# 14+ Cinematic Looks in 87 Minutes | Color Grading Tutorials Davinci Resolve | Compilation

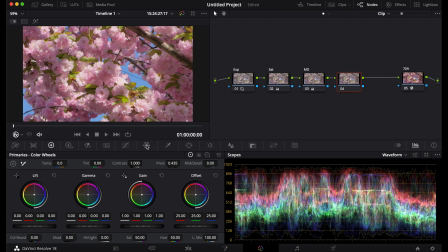(37:05)
Now after this, I'm going to add a hue versus hue
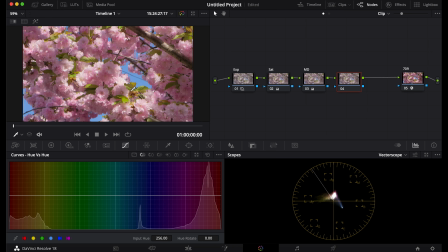(37:10)
node so that I can get all these colors in the exact area I want. You can see this is a little bit blue. Usually when you have this pastel look, you want to make the blues a little more cyan. And honestly, I might actually just leave that. Okay, now we're at the hue versus saturation.
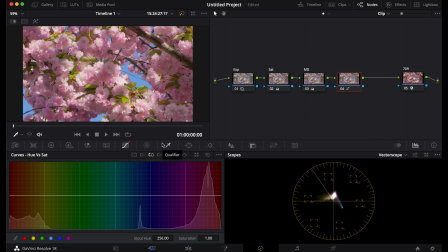(37:29)
So what I'm going to do here is with the pastel look, usually the reds, the blues, and the yellows, like all the main primary colors, they're more desaturated and kind of airy looking.
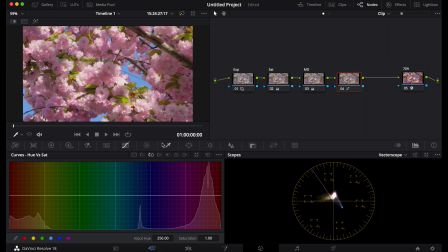(37:42)
And the colors that stand out more are the pinks, cyans, and somewhat of the greens. And so how I'm going to do that is I'm going to take these magentas and I'm going to turn them up just a little bit.
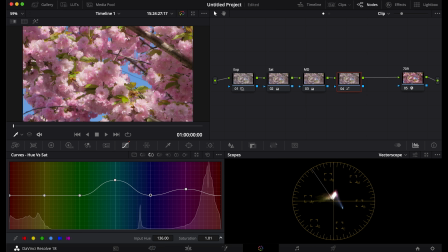(37:59)
Then with the cyans, I'm going to do the same. The blues, I'm going to do a little bit as well. The greens, I'm going to turn up a little bit. The reds, I'll turn up slightly, but not as much. Now you can see the yellows, turn that up just a little bit.
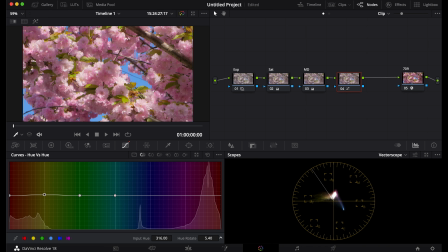(38:17)
Gonna go to the hue versus hue. I might affect these yellows a little bit because they're looking a little too yellow for my taste. And that's what we have so far. Now this is looking pretty good. I might actually turn down the yellows.
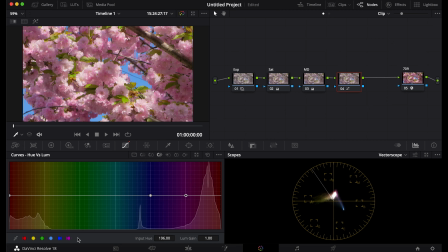(38:31)
Now I'm going to affect the luminance of these. So with reds, you're gonna want it light and airy, so we're gonna turn up the reds. Very, very light. Magentas, also turn those up. Almost every color we're going to turn up just a bit.
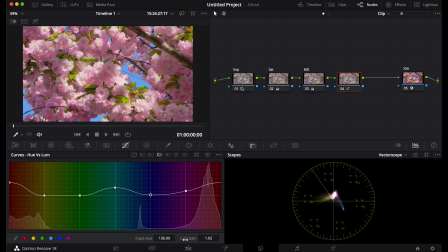(38:49)
The blues we're going to keep around the same. Greens we're going to turn up. The yellows we're also going to turn up. So we're making more of those warmer colors pop, whereas the cooler colors are kind of staying more subtle, even though we're keeping the cyans a little bit high and the greens a little bit higher,
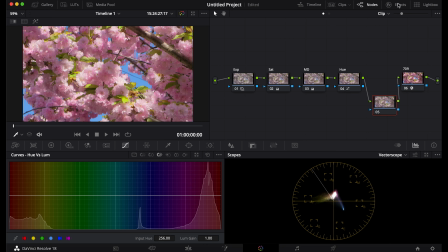(39:08)
but not too high. And that works so far. The last thing we're gonna do is add a glow node, G-L-O-W.
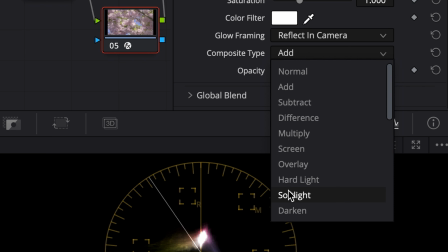(39:16)
And what we're gonna do, just drag this on. This is going to make this whole thing look amazing.
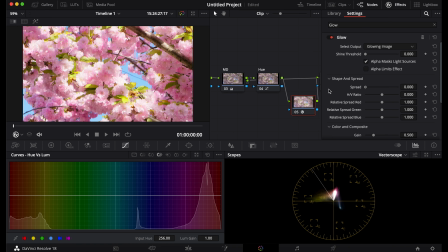(39:22)
I'm gonna turn down the threshold, turn down the spread for now,
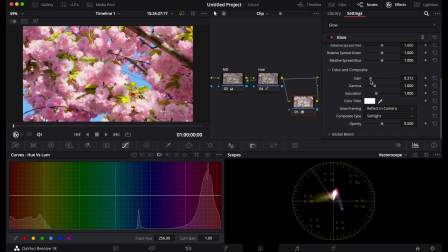(39:26)
and then what you're gonna do is you're gonna adjust the gain until it's looking a little bit normal, maybe a little bit overexposed. So keep it low, then turn it up until this starts to get around where you want it.
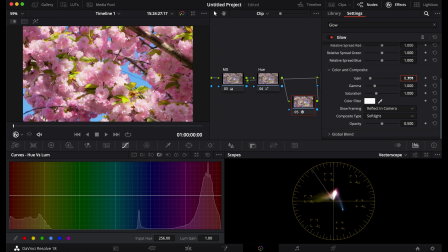(39:42)
Usually I like it at 0.25 or 0.3. I'm gonna go 0.3 here because it's a little lighter. Then you're gonna turn up your threshold a little bit until you like it. I like it at 0.05 right now. Then I'm gonna turn this to 0.5, see how that looks.
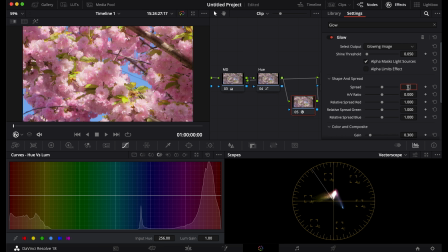(39:59)
Turn it to 1, see how that looks. 1.3, see how that looks. And you can see it gives it this airy looking feel, this kind of pastel look. It looks very beautiful. This is a little more crunchy.
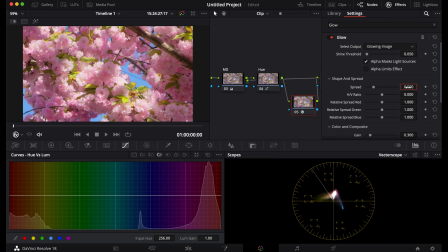(40:13)
It has a little bit more leeway and like contrast between the two areas. So really you just have to pick which one you like best. I'm gonna go 1.3, I think.
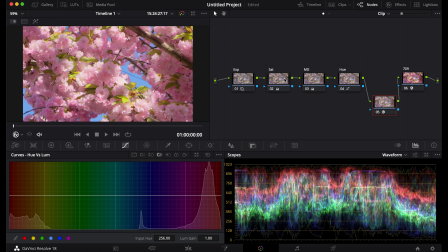(40:26)
That is looking good. If anything, the highlights are kind of looking a little bit muddy this way, so I might actually turn this down. 0.5, 0.7. 0.7 is looking good. 0.1 is looking good. I might go 0.7. I'll go 0.7. Now that looks amazing.
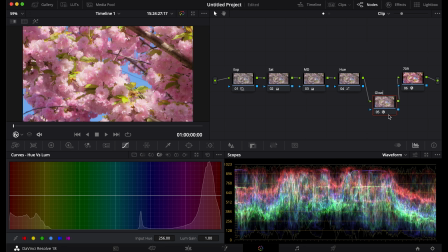(40:45)
I'm gonna name this glow. And you can always turn down this effect if it's too strong with the blend option in the global. So I'm gonna see what it looks like. I might keep this at 0.75. So I'll keep it on the higher side, but I will still have it there.
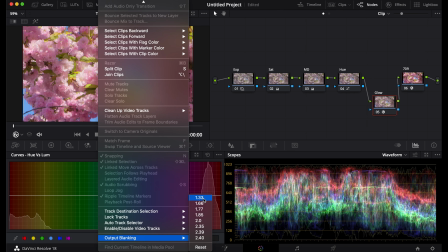(41:05)
And there we go. That is looking very beautiful. And I'm going to, for the output banking, you can do a square look to make it look older.
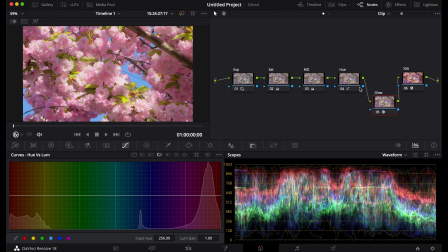(41:14)
I'll reset that.